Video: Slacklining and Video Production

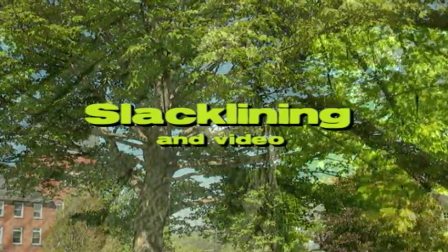Let's make a connection between slacklining and video production.
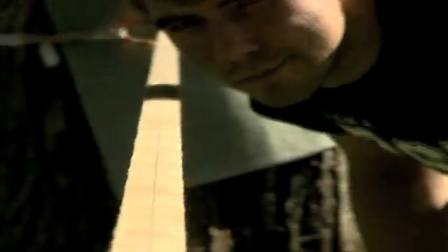First, meet John. John is going to help us slackline. Here we go.
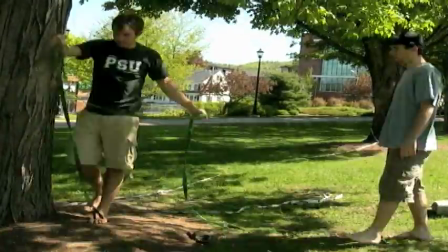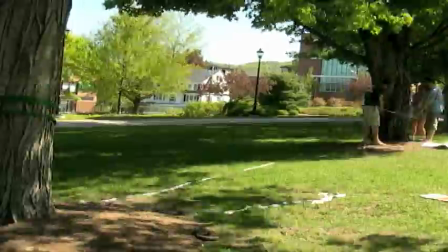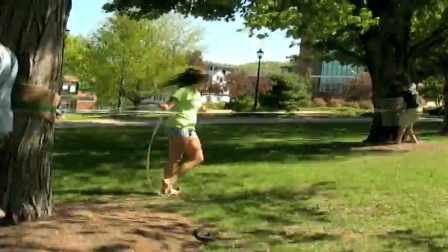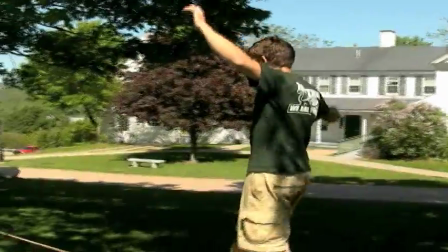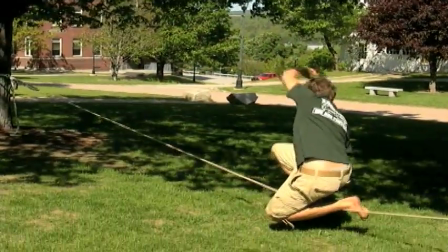Picture a tic-tac-toe board across this frame. John is on the rightmost line of the board.
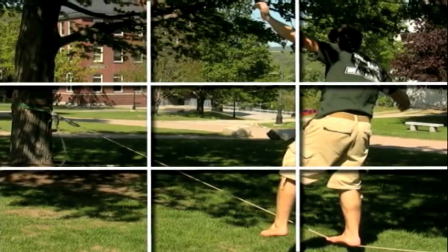This is the rule of thirds.
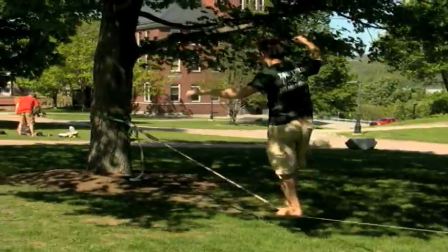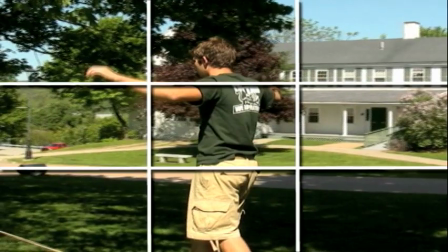Here, John is right smack dab in the middle of the frame, leaving no imagination to the left or the right side.
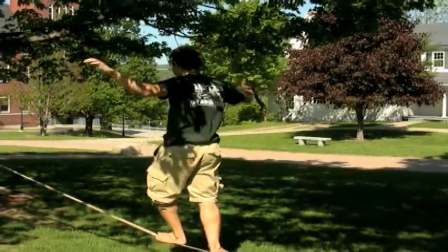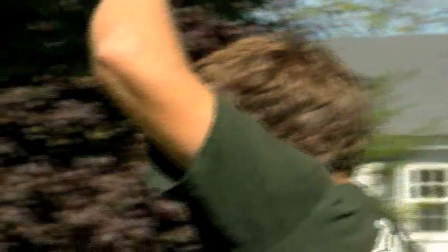Here, the viewer is curious to see what's in front of John as he walks down the slack line. Here, the viewer can't be curious because all they see is what's behind him.
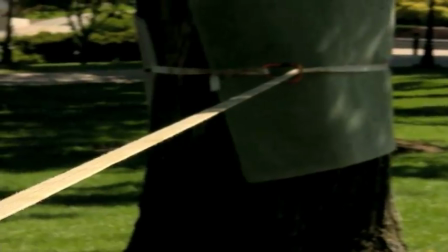This is bad nose room. Notice how the slack line leads your eyes right to the tree.
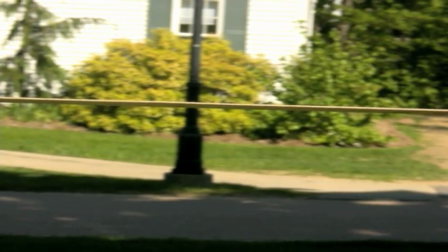In this image, the slack line divides the screen right in half, making it a very ugly picture.
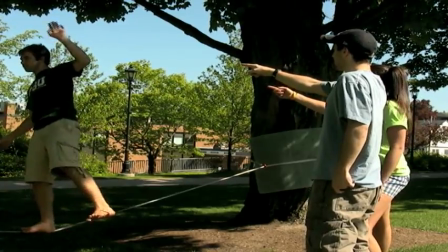In this frame, the people are pointing at John on the slack line, making him the center of attention.
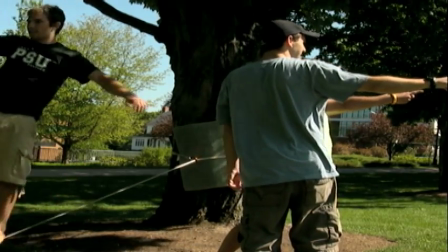Here, the same two people are pointing away from John, drawing your attention in the opposite direction, where nothing is happening.
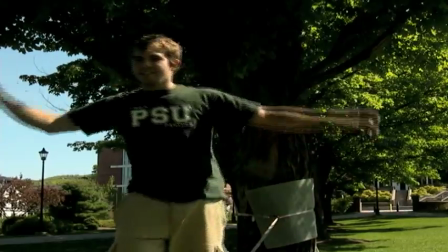Here we see John moving across the screen. He's obviously in motion.
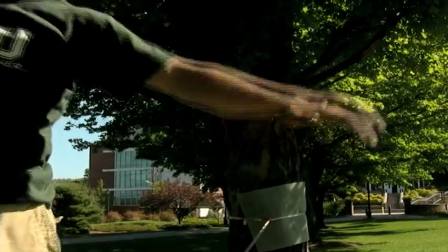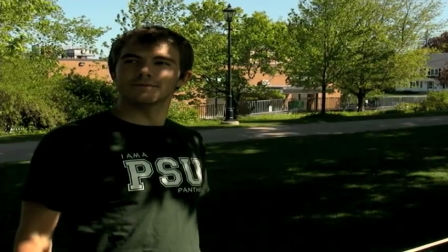Here we see John standing still. There is no motion here.
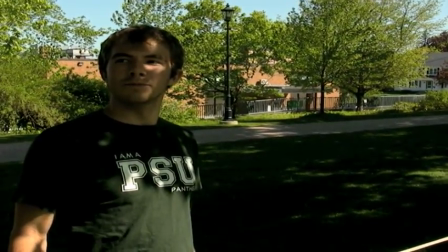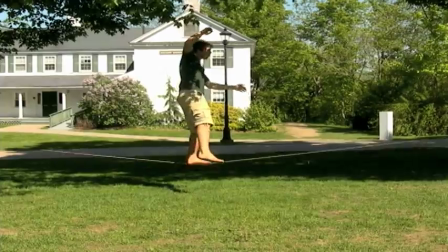Here, we see John walking straight across the slack line. It's from a normal angle and just gives you the human perspective of what you're seeing.
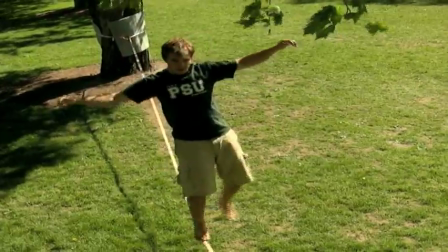This high angle was shot from a tree. Notice how you get the whole perspective of what John is doing on the slack line.
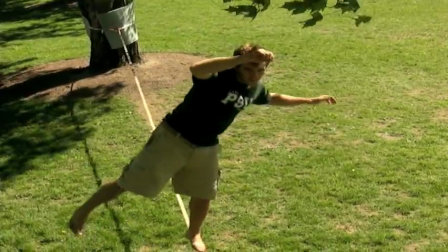You get the feeling for how he feels. By looking low from the ground, we see John walking across the slack line.
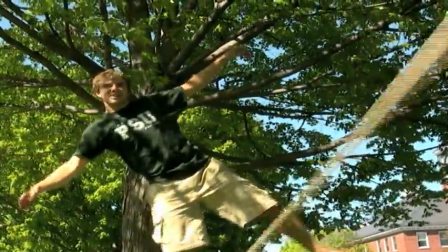This shot shows us the determination and confidence that John has as he walks across the rope.
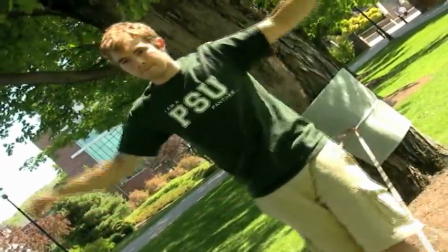This candid angle makes John look like he's doing something more intense than he's actually doing, and it just looks really cool overall.
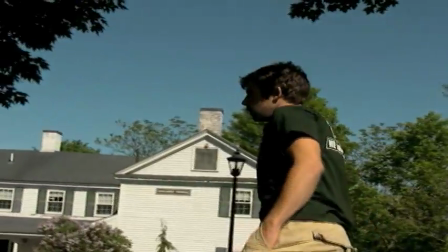In this shot, the camera is panning to follow John on the slack line. Notice how the background changes because the camera is moving.
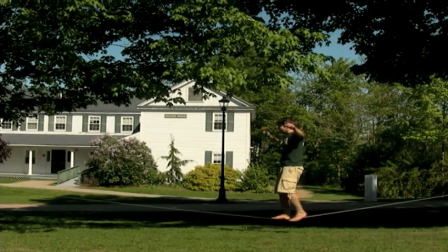This was shot from the same exact distance, except this time with no camera movement. While the shot is still effective, it's not as exciting as the pan shot.
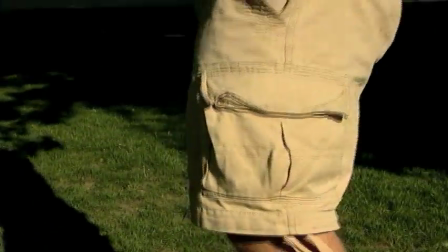In this shot, we are focused on John's feet as they wobble on the slack line,
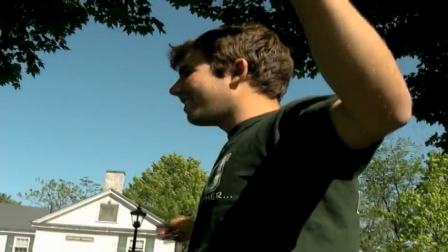and then we go up his body until we see his head, which is very concentrated and focused on the tree in front of him.
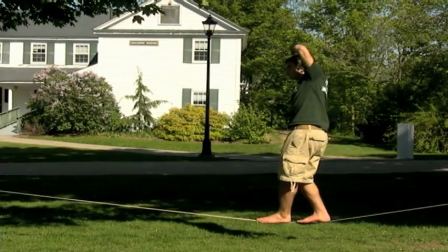This is a tilt. This was shot from the same distance as John balances on the slack line.
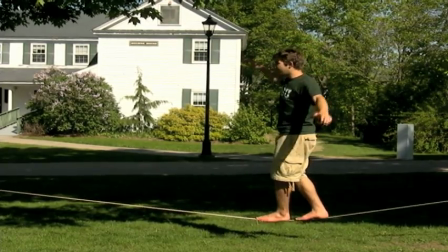You get to see the whole picture at one time, but it takes away a little bit of the excitement.
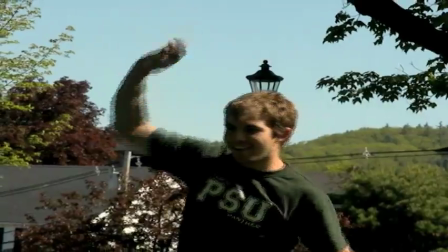In this shot, at the beginning, you aren't necessarily aware that John is on a slack line.
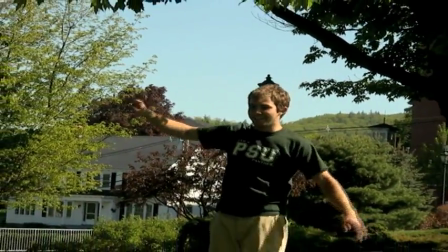The camera zooms out and makes aware to the audience everything that's going on, but not right away.
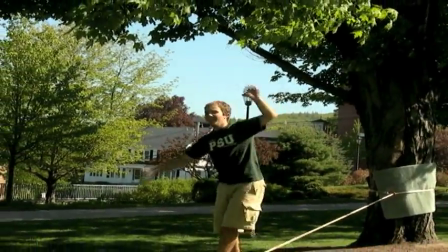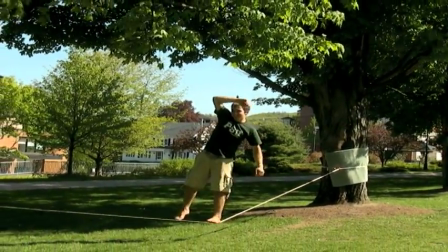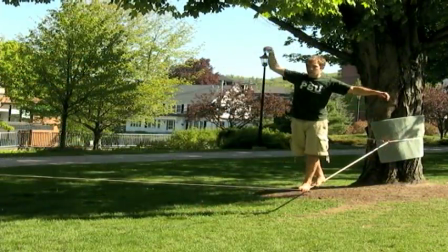This is the same shot, except without the zoom.
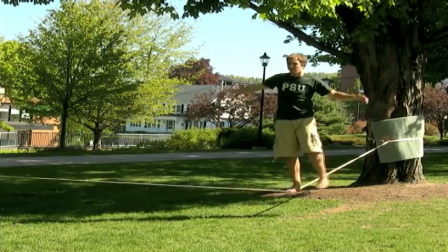Notice how you notice everything right away, and the shot is still effective, but with a little less excitement and tension.
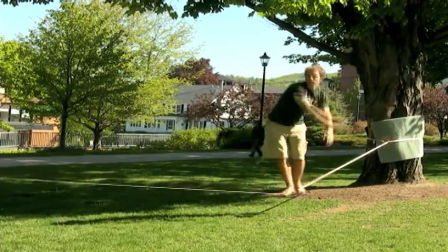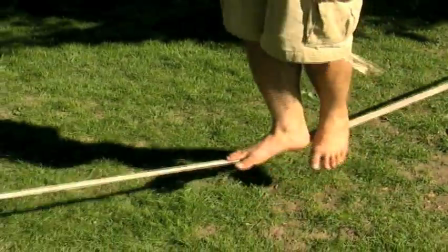Slacklining is a great sport. A lot of fun, easy to set up, and really cheap. And I guess you can make some connections to video too.
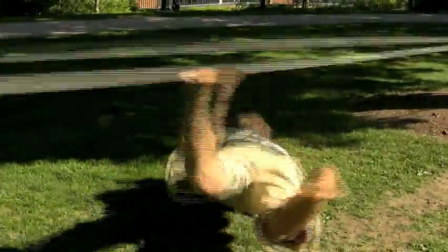And make some falls too.